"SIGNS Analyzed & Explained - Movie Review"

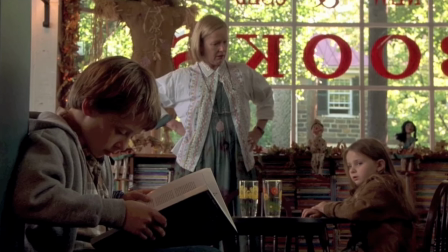Bo's had a thing about her drinking water her whole life.
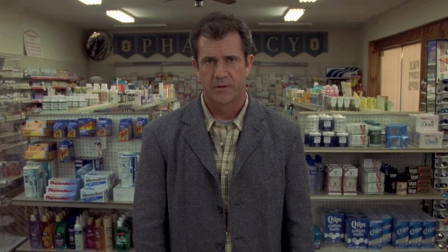People still really feel the need to confess their sins to Graham and in what is perhaps the most important character info scene
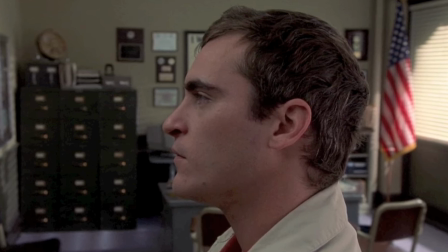we learn that Meryl almost went pro as a baseball player but wasn't able to make it because it felt wrong not to swing.
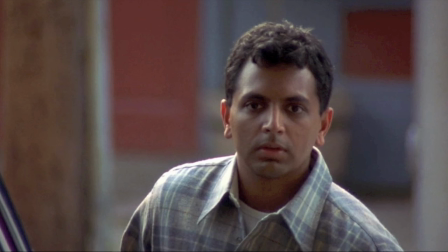When they all meet up for pizza, we get another very important scene. They spot the director, Shyamalan himself, accidentally walking into the frame.
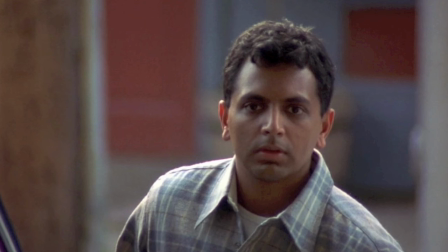Oh, wait, he's in the movie? Dang, he gave himself a big role. He's the guy who killed Graham's wife and started all the characters on their fateful journey towards redemption?
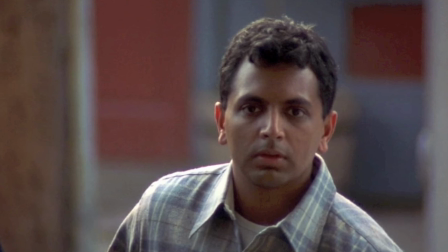Yep, the director. The guy who created these characters is also the character in the movie who made the first step that leads them all to the finale.
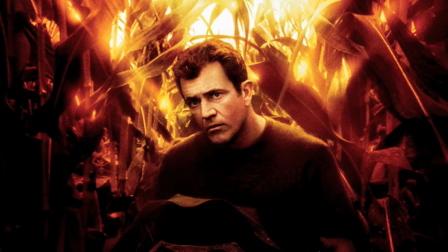Interesting. Here's why it doesn't bother me.
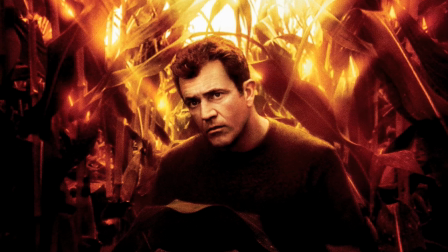I saw this movie in theaters in 2002 before I knew who Shyamalan was because as I said this was the movie that really made me want to analyze film and learn more about them.
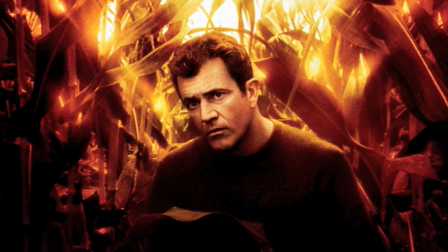So I watched his performance as if it was just another actor and it didn't bother me. In fact I remember thinking this supporting guy is pretty good.
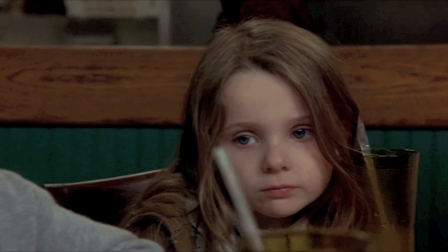So there are two cool things I take away from this scene. For one, everyone recognizes him except Bo, who says, who is he?
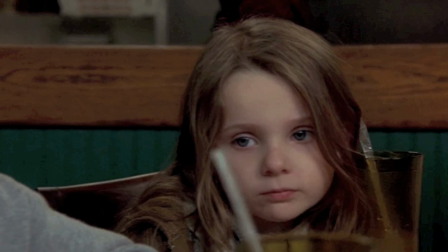This is probably due to how young she is. She probably wouldn't recognize him.
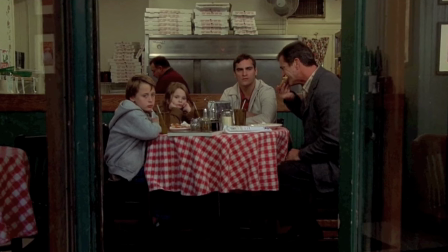And when Shyamalan drives off, Graham is the only one who starts eating, taking a huge bite, trying to forget and move on.
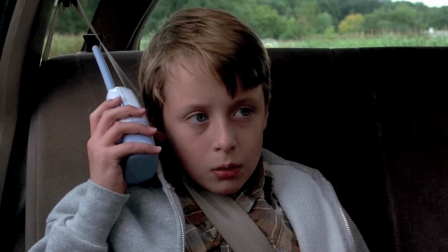This shows just how tortured he is. In the next scene, Bo's old baby monitor starts to pick up signals from something.
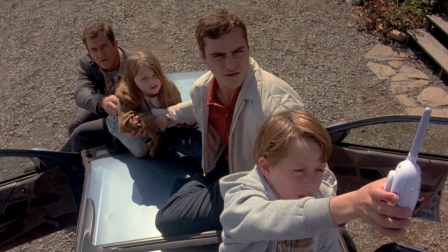But what I always took away from this scene was that the signal doesn't become clear until the entire family is connected.
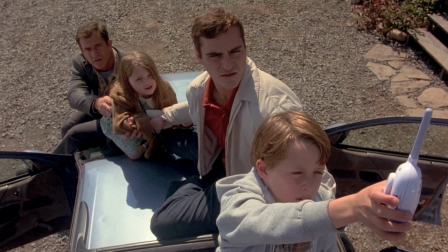To me this was a hint that the only way they're all going to get out of this is by working together.
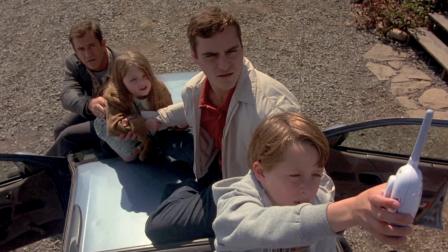That each member of the family has something special. Also we get the first hint of Meryl's future obsession with the whole event.
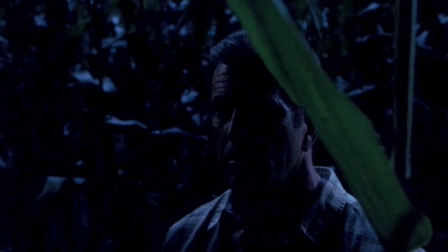The next scene is honestly one of the most suspenseful scenes I've ever seen in my life. Graham decides to investigate his crops at night. The sound design for this scene is perfect.
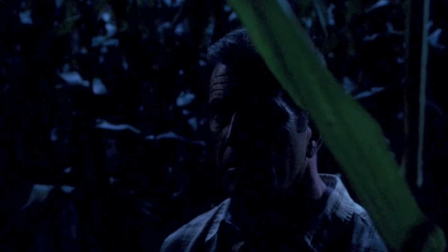The dog barking in the background, the crickets, and the sounds coming from the alien all lend to that warm feeling of suspense I get from a well-directed film.
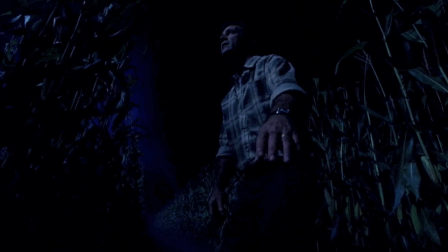My favorite shot in this scene is the angle below Gibson before he kneels down. The shot and Gibson's performance really sell his desperation in that moment.
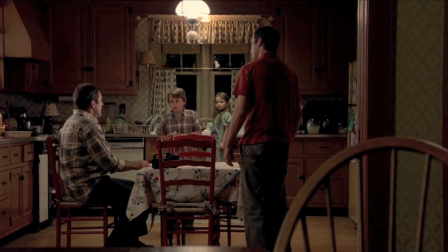They finally decide to turn on the TV after Gibson spots a freaking alien leg in his crops and decides, you know what, there may be something to this.
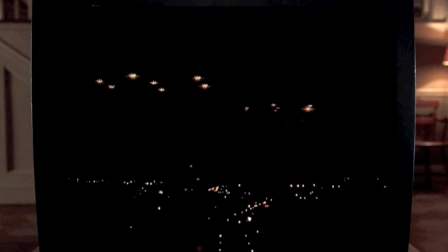When they watch the news, they learn that ships have been spotted around the entire earth.
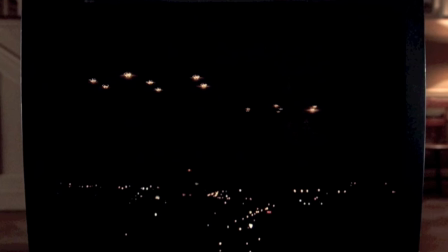I love that they're just these little tiny dots on the screen and not some overblown CGI creation.
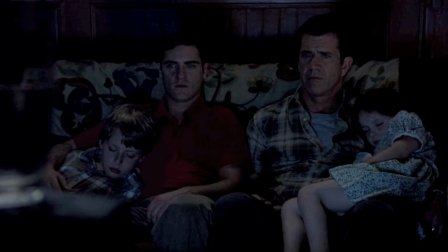It's so much more realistic that way. Eventually, the kids fall asleep and we get what is possibly the most important scene in the entire movie.
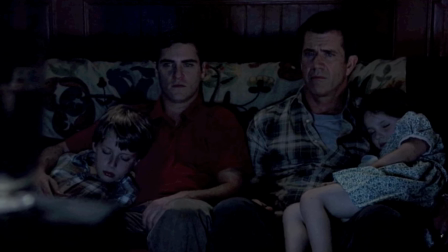Meryl is feeling very worried and quietly begs Graham to be like he used to be just for a little bit.
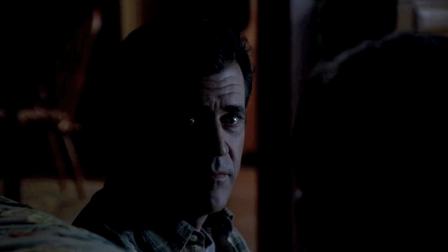Graham reluctantly tells him a story about consequence, coincidence, and fate. breaking your average person down into two groups, those who believe things happen for a reason and those who believe in random chance. The conversation turns from lighthearted to dark when Graham mentions the last words his wife said before she died.
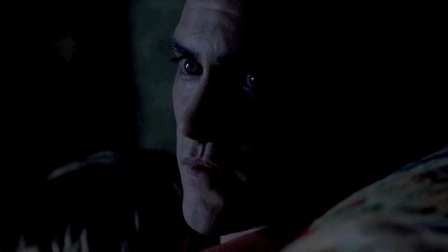He says she said, see, then swing away.
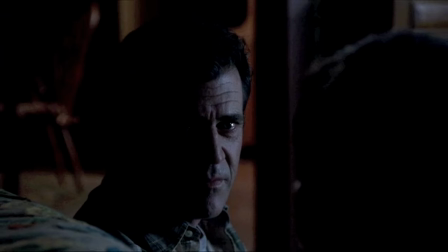Graham believes her brain was failing her as she died, letting random thoughts escape her mouth without meaning. He admits he no longer believes in God. This is when we get our first dream.
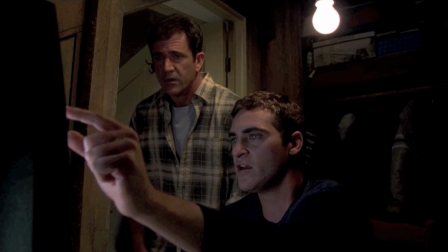Graham is dreaming about the night his wife died. When he wakes, he finds Meryl has taken the TV into the closet, saying the kids were getting too obsessed.
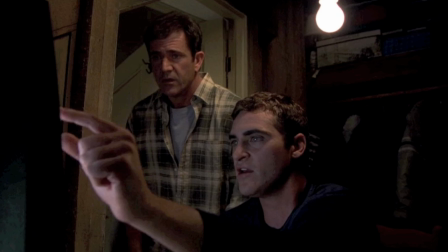He thinks the aliens are using the crop circles as a mapping system, and talks about how their ships might be cloaked during the daytime, due to a bird flying into what appeared to be a wall in the sky.
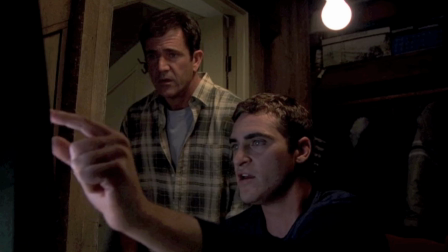Interestingly, there was a deleted scene in the film where the family drove by a dead bird, which would have linked up in our minds when Meryl said this.
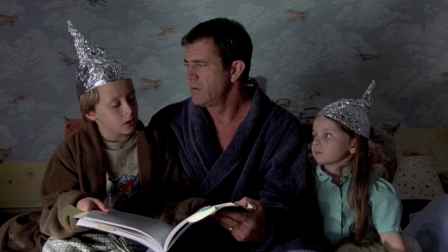Next, Graham observes his family falling more and more into obsession and worry.